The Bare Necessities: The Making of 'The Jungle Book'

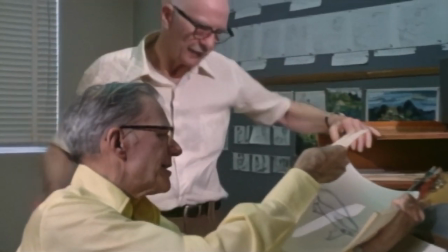(16:27) Yeah, he's hopping up a bit. Keep it loose now. Keep it real loose.
It seemed like they developed this way of thinking that really went back all the way to when they started here at the studio.
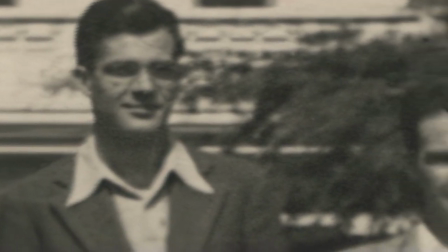(16:39)
The two of them met when they were 19 years old. And Frank had grown up in Fresno, which was pretty much a farming town at the time. And Ollie had grown up on the Stanford University campus, where his father was a professor there. But Frank's father was a college professor as well. So you had two young guys with more or less similar family backgrounds.
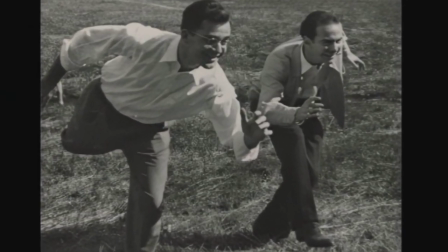(17:05)
They're both interested in art. They both came down to Los Angeles to go to art school. the next thing you know there's an opportunity to take a tryout at Disney. I put both Frank Thomas and Ollie Johnston in little cameos in both of my first two films.
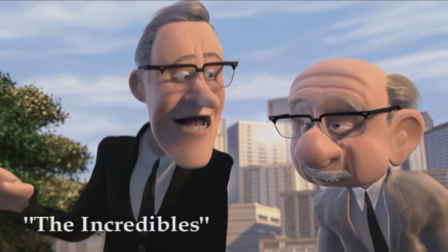(17:22) Hey, you see that? Yeah, that's the way to do it. That's old school.
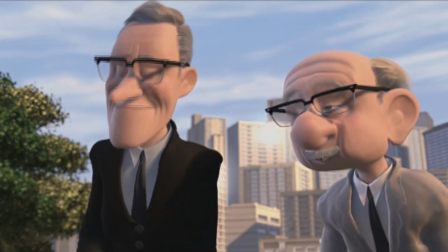(17:28) Yeah, no school like the old school.
They're brilliant animators, both of them. You get the feeling that they were constantly kind of showing each other their stuff and getting the other's take on a scene. Here were two guys who were involved with some of the most remarkable animated films that have ever been made. When you go back to Frank doing the ice skating scene in Bambi and the spaghetti eating scene in Lady and the Tramp.
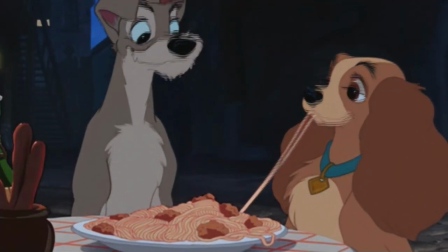(17:57)
Milt Cole mentioned to Ollie around the time that they were doing Sleeping Beauty. He said, you know, you and Frank have got something unusual, the way you can talk to each other about stuff. They always trusted each other. I think the feeling of trust is something that pervades the Jungle Book in terms of the character of Mowgli and Baloo.
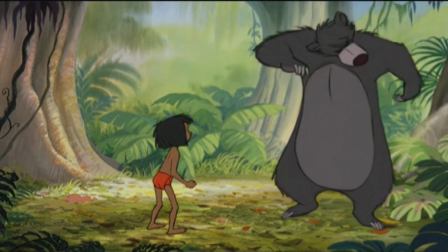(18:16)
In Jungle Book,
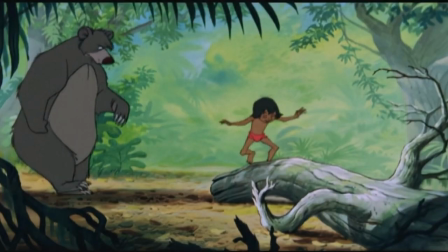(18:17)
I think the height of Frank's talent is when Baloo is trying to tell Mowgli that he's got to go back to the man village. It's a very difficult scene to pull off. It's just, it touches on a million levels.
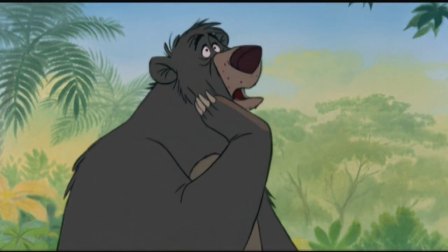(18:33)
He has to rise to the occasion of thinking about the notion of responsibility. Subtext is so powerful. Bear knows he has to betray the kid, and the kid is completely unsuspecting.
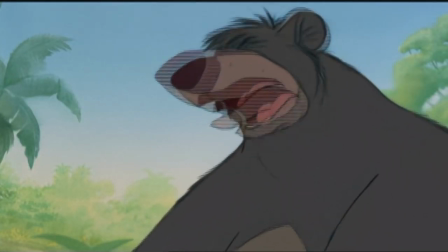(18:48) What's the matter, old Papa Bear? Look, Mowgli, I've been trying to tell you, I've been trying all morning to tell you, I've got to take you back to the man village.
Ollie's scenes were the fun part where they did the song The Bear Necessities.
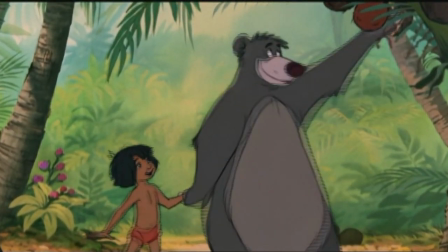(19:07)
And Ollie's relationship of Baloo and the boy is full of fun and warmth and affection. The Jungle Book in some ways boils down to kind of a buddy film. Now there's this young boy and there's the bear and in many ways that I think may have been a rich experience for those two guys because they were such good friends.
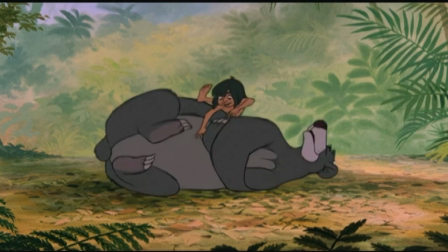(19:26)
You can see how much they depend upon each other and the affection and fondness that there is, and you know that that's coming from the men that are animating them.
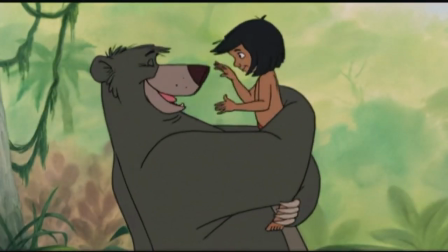(19:34)
I think I'm most proud of the fact that between the two of us, we got that real warm friendship to come through, and that's what we wanted.
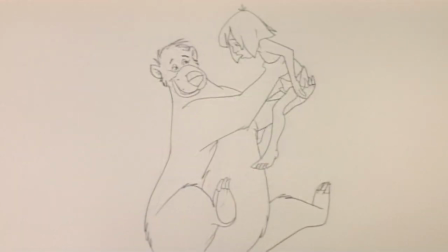(19:43)
We were both striving for that, and we both did practically all of the bear and Mowgli,
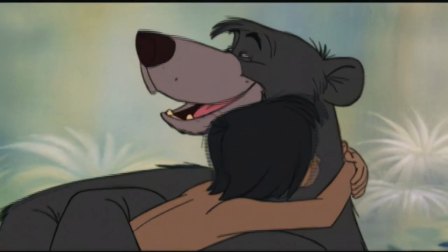(19:50)
and we felt it would be the heart of the picture and the warmth in a picture is what Walt always wanted us to get. And if there is anybody in the world who understands friendship, it's Frank and Ollie.
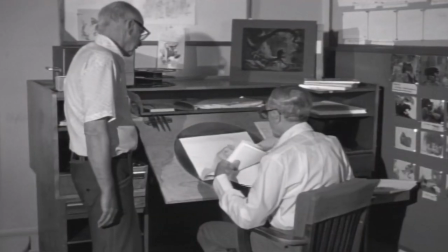(20:05)
Their friendship lasted for over 70 years. When you look at Baloo and Mowgli, you're looking at Frank and Ollie because those two guys were those characters. The love that the two men shared for each other is shared on the screen with those two characters.